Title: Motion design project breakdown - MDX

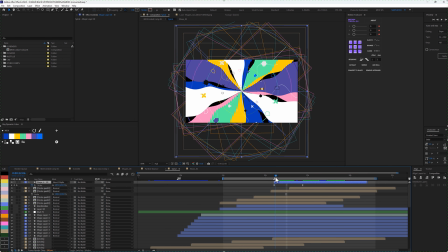Right on top of it you can see I have this just scaled down to this point.
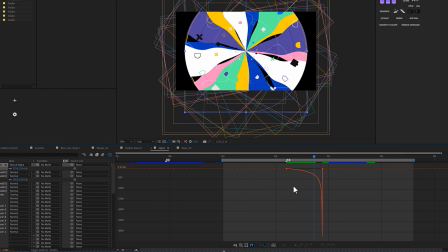And if you also notice, right, all my curves, you know, when you learn about match cut, you know there's a way you have to do your curve whereby the next thing you have to,
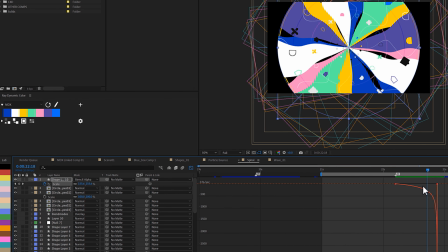you know, flow accordingly, right? That's why I have my curves this way.
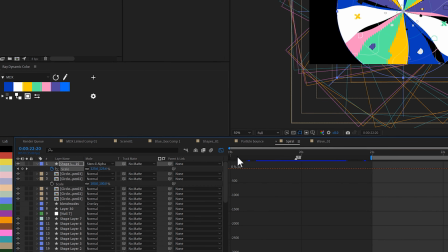Yeah, that's basically it for this. And I did stencil alpha.
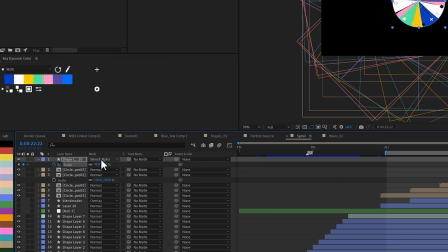So stencil alpha just marks everything underneath your layers, which is really, really good if you want to achieve something.
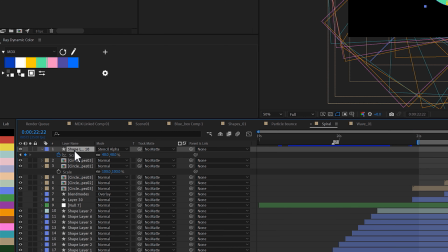Instead of you alpha matching everything to the layer, you can just use stencil alpha. Now let's move on to the next thing.
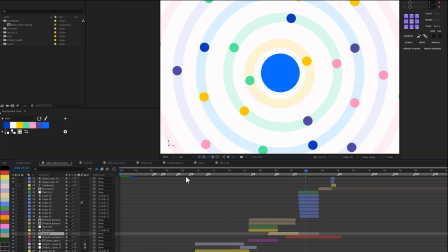Then I cut straight to this point, and basically these are just simple shapes with dots all around. I think these are actually quite simple. But then I think the complex thing that I did here was when it now twisted to the side, you know, forming that like 3D perspective, right? And you can see that there's some form of depth in it, right?
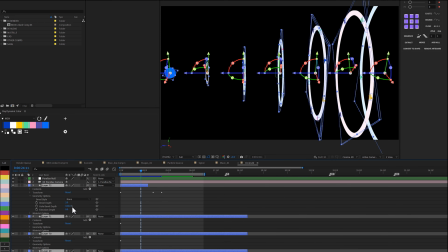And that's because if I go into the comp here, this comp here, you notice that this comp here is actually Cinema 4D.
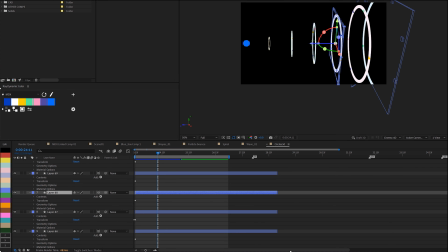So if I open this up, so they're actually extruded. Of course, this one is not extruded. So if I look straight down to this particular one, so you can see they have some form of extrusion. So if I open this up, you see the extrusion is about 10. That was how I was able to get them look this good, I guess.
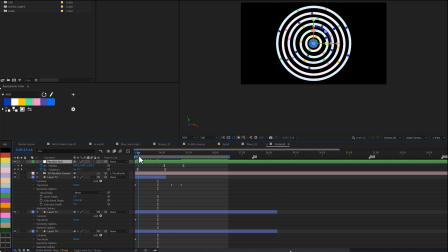So, and of course I also have my camera here, and I also have my parallax null here. So if I press U, so is the null that is actually controlling the movement on how it's going from,
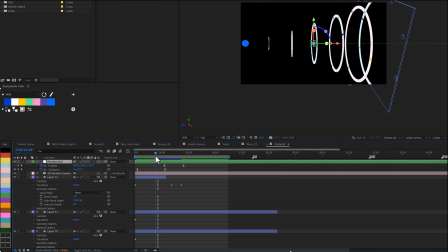you know, the front view that we have into the side view. So I just limited the position and rotation for that, and then for preparing for the next scene, I just, you know, move it to the side for the next phase basically.
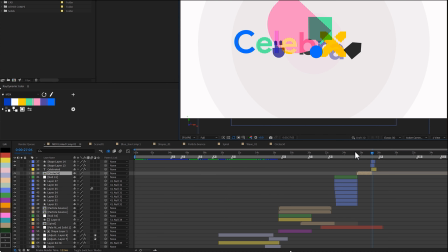So let's go back to this, and if I have to just take this back a little bit,
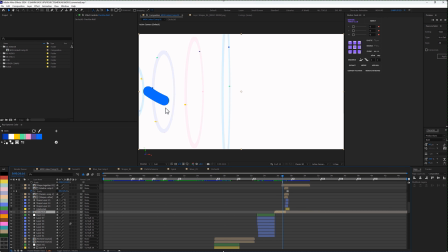you can see that I have the hero element coming into the scene again to form these words. And these are just simple positioning, scale, bouncing animation basically, and I just add some effects to reinforce the movements,
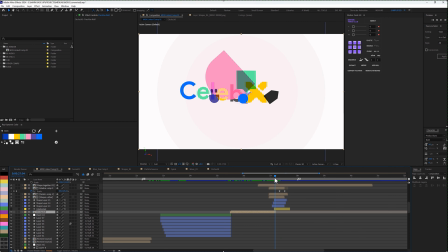like some scale effect, like radial effect at the background to just reinforce the movement for that.
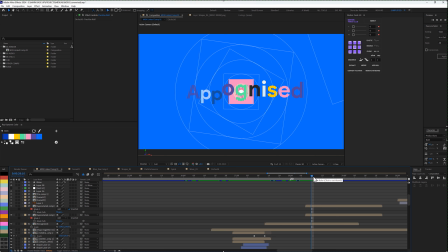And then of course doing some match cuts, tracking the text, and then cutting to the next thing, and then changing of colors. And also, sorry I'm running through this. If you want specific tutorials on any of these things that I'm just showing you, please let me know in the comment section.
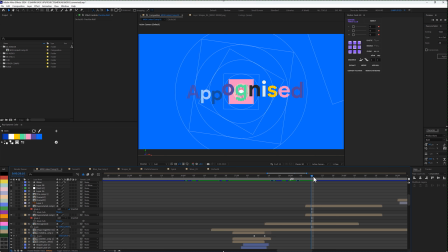I'll be happy to do that. Because of time, I don't want this to be too long so that people don't just find it boring and lose interest. So I just want to quickly touch on the key part basically. Alright, so let me just quickly keep going. Yeah, I think one other interesting thing that I might need to touch on is this transition, right?
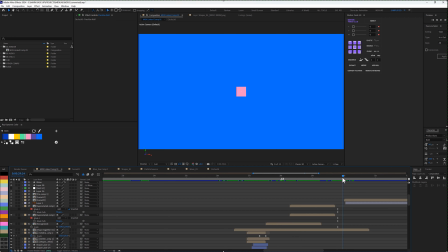So basically at this point, when I have this shape here, I now wanted to transition into the next scene. So you can see that even from one frame here to this next frame, you can see the change already. I just make sure that my previous scene just aligned perfectly to the next scene for me to be able to make that transition.
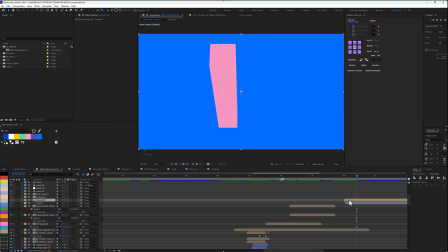You know, you can see that this is actually 3D. And if I go into this pre-comp, which is my scene 9 pre-comp,
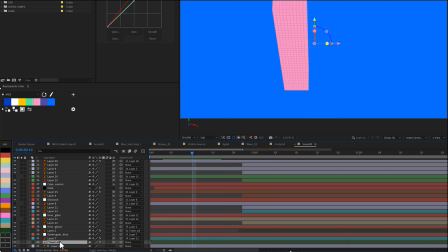so for this particular one specifically, this is the layer that forms all of this. So let me just double click this and see what it is that I did here. So basically what I did was simple.
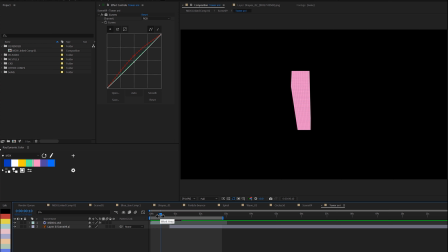I actually used Cinema 4D for this. So I went straight to Cinema 4D and just have like a simple cube, and I of course make sure I adjusted the shape according to what I really want. Just in case you don't know, you can actually bring this in my 4D file and then still be able to do your thing.
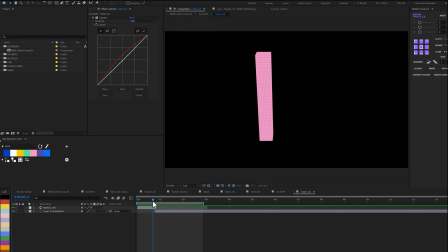And then let me just quickly open this up so that you guys can see how exactly I was able to do the texturing in Cinema 4D.
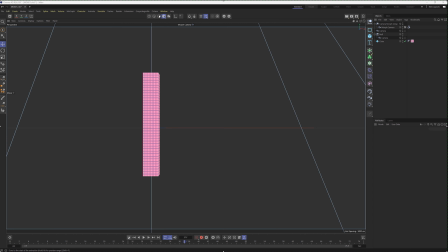So this is the Cinema 4D file right now, and if I just play this, you can see this is the camera movement. This is exactly what I did, and let me just show you how I get to texture this.
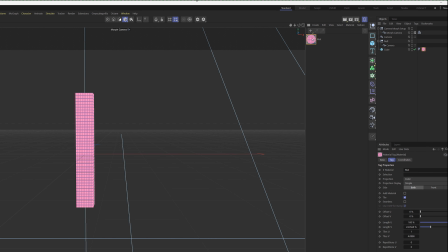So basically, if I go to the material option here, if I double click this, let me just quickly show you.
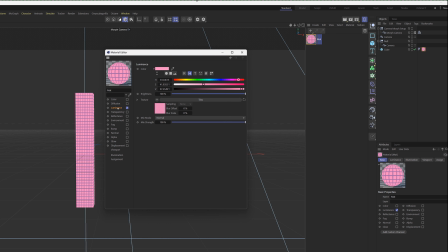So I use luminance alone. That's what gives you the flat look.